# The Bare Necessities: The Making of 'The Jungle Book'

Even before he was mentioned for Jungle Book, the animators would say, oh, no, not again, which was sort of the truth.
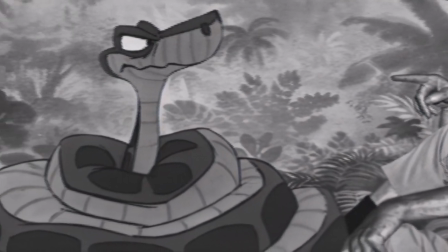But Walt said, why don't we try him? And I always believed in Walt. He had a good batting average.
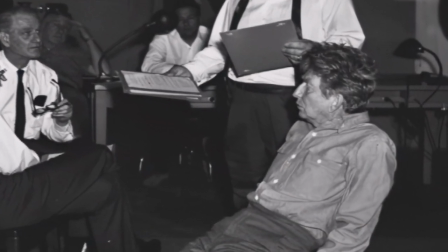And it was such oblique casting to put him into this villain's role. And that was one of the great things about Walt. A villain didn't always have to be mean.
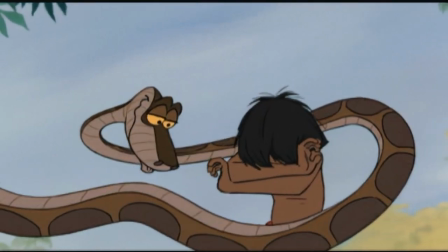A villain could be devious in what he was trying to do and yet be quite entertaining.
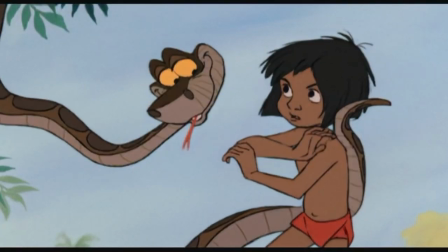I have my own subtle little ways.
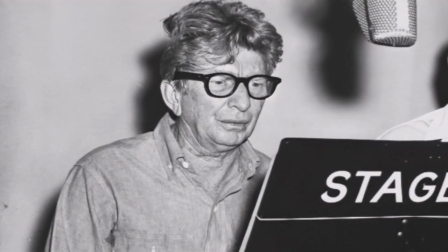When you've got guys like Phil Harris, Bully the Bear, Sterling Holloway as Caw the Snake, or Sebastian Cabot as Bagheera the Panther, I mean, these guys had tremendous personality that came right through the celluloid onto the screen.
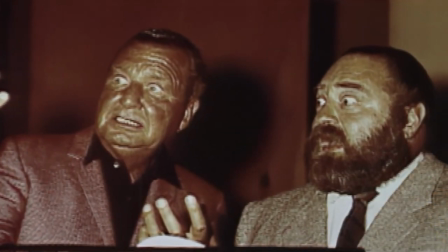The juxtaposition of Harris and Sebastian Cabot was very clearly defined the way the two of them acted it out. Cabot was marvelous as Bagheera, as Harrah's was marvelous as Baloo.
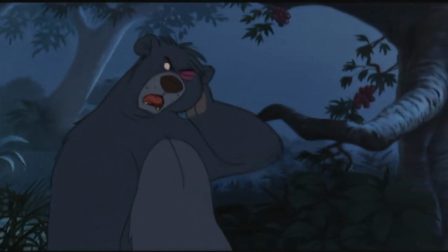I'd like to have a word with you. A word? You gonna talk some more?
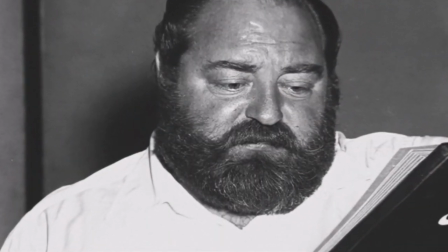You know, what's nice is Sebastian Cabot really kind of grounds it in that sort of real Kipling-esque world. And then, you know, they went off on a tangent and did some of these things like Louis Prima, which just, on paper, it just sounds like it wouldn't work. It's just like, where are you going with this, Walt? And then you see it, and it's just magic.
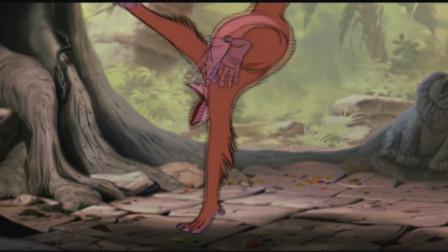And old King Louie, that's me.
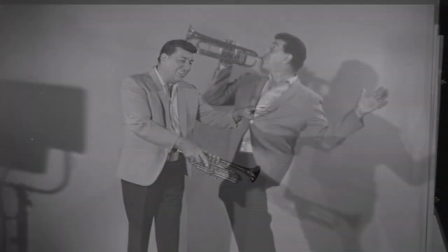He had the sequence in pencil, and he came in one time. He was like a little kid. He would wiggle his feet up and down and just slap and slap and laugh all the way through it. He loved it. Crazy. I was fortunate enough to be asked to be a voice of one of the vultures.
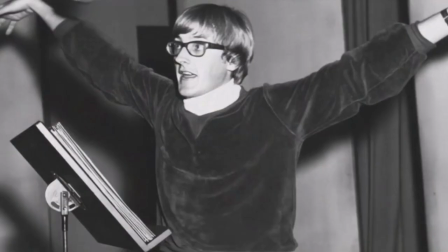Kid, we'd like to make you an honorary vulture.
It was, I have to admit, probably not my thespian prowess.
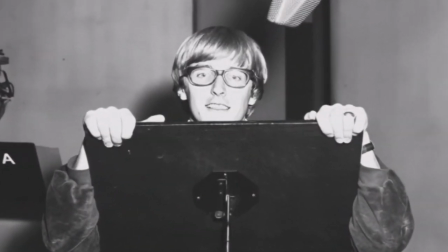It was probably that I was semi-famous and came from the north of England. They couldn't get the Beatles, so they had to settle for the B-Squad. So there's no big deal today about the Beatles.
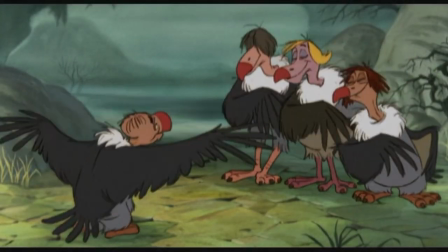Then it was a really big deal. So it had a little extra for us when we watched it in the 60s. Today, that doesn't register, but the character does.
Haven't you got a mother or a father? No.
I ended up getting cast as Mowgli as a result of having done the voice of Christopher Robin in the first Winnie the Pooh short, Winnie the Pooh and the Honey Tree.
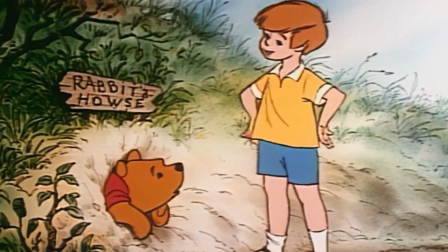There's only one thing we can do. Wait for you to get there again.
As I was finishing the show, actually, Jungle Book began production and they had cast another young boy in the role of Mowgli who was an 11-year-old or something at the time.
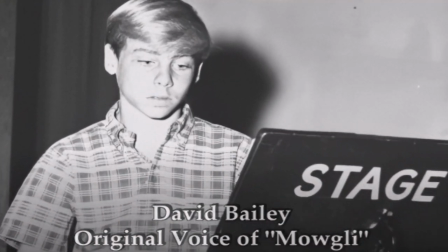And of course, as production progressed, the poor kid's voice changed. And as a result, they had to bring in someone whose voice they could reliably predict would last for the next couple of years.
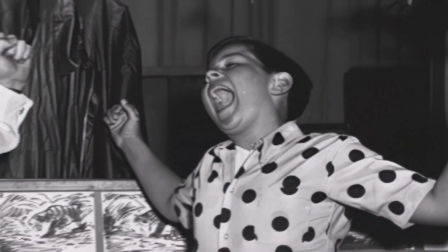And my voice was appropriate. And my dad was the director.
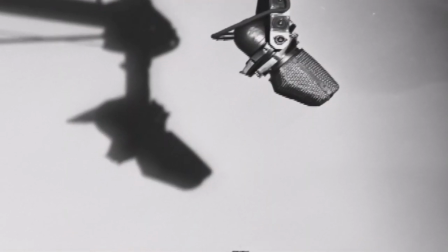And somehow that probably helped. And they ended up using me.
I'm all right. I'm a lot tougher than some people think.
They always tried to get child voices for the children in the films.
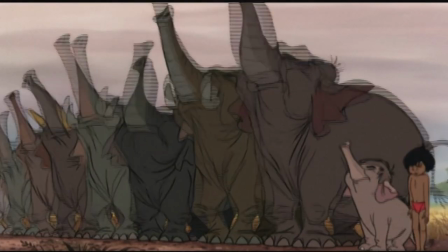It has a veracity that helps the believability of the fantasy.
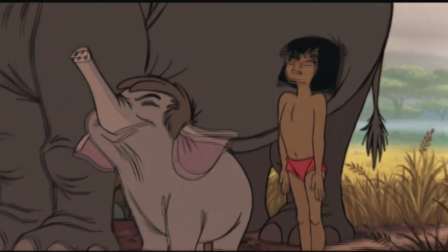Stick your nose out. Like this. That's right.
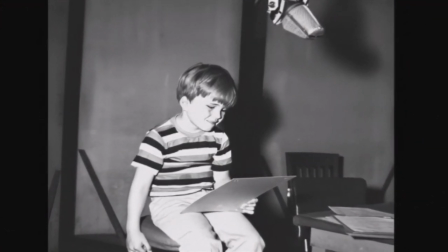The highlight of it all for me was I was in the middle of the session, and out of the corner of my eye, I look and I see a shadow of a figure that looks an awful lot like Walt Disney.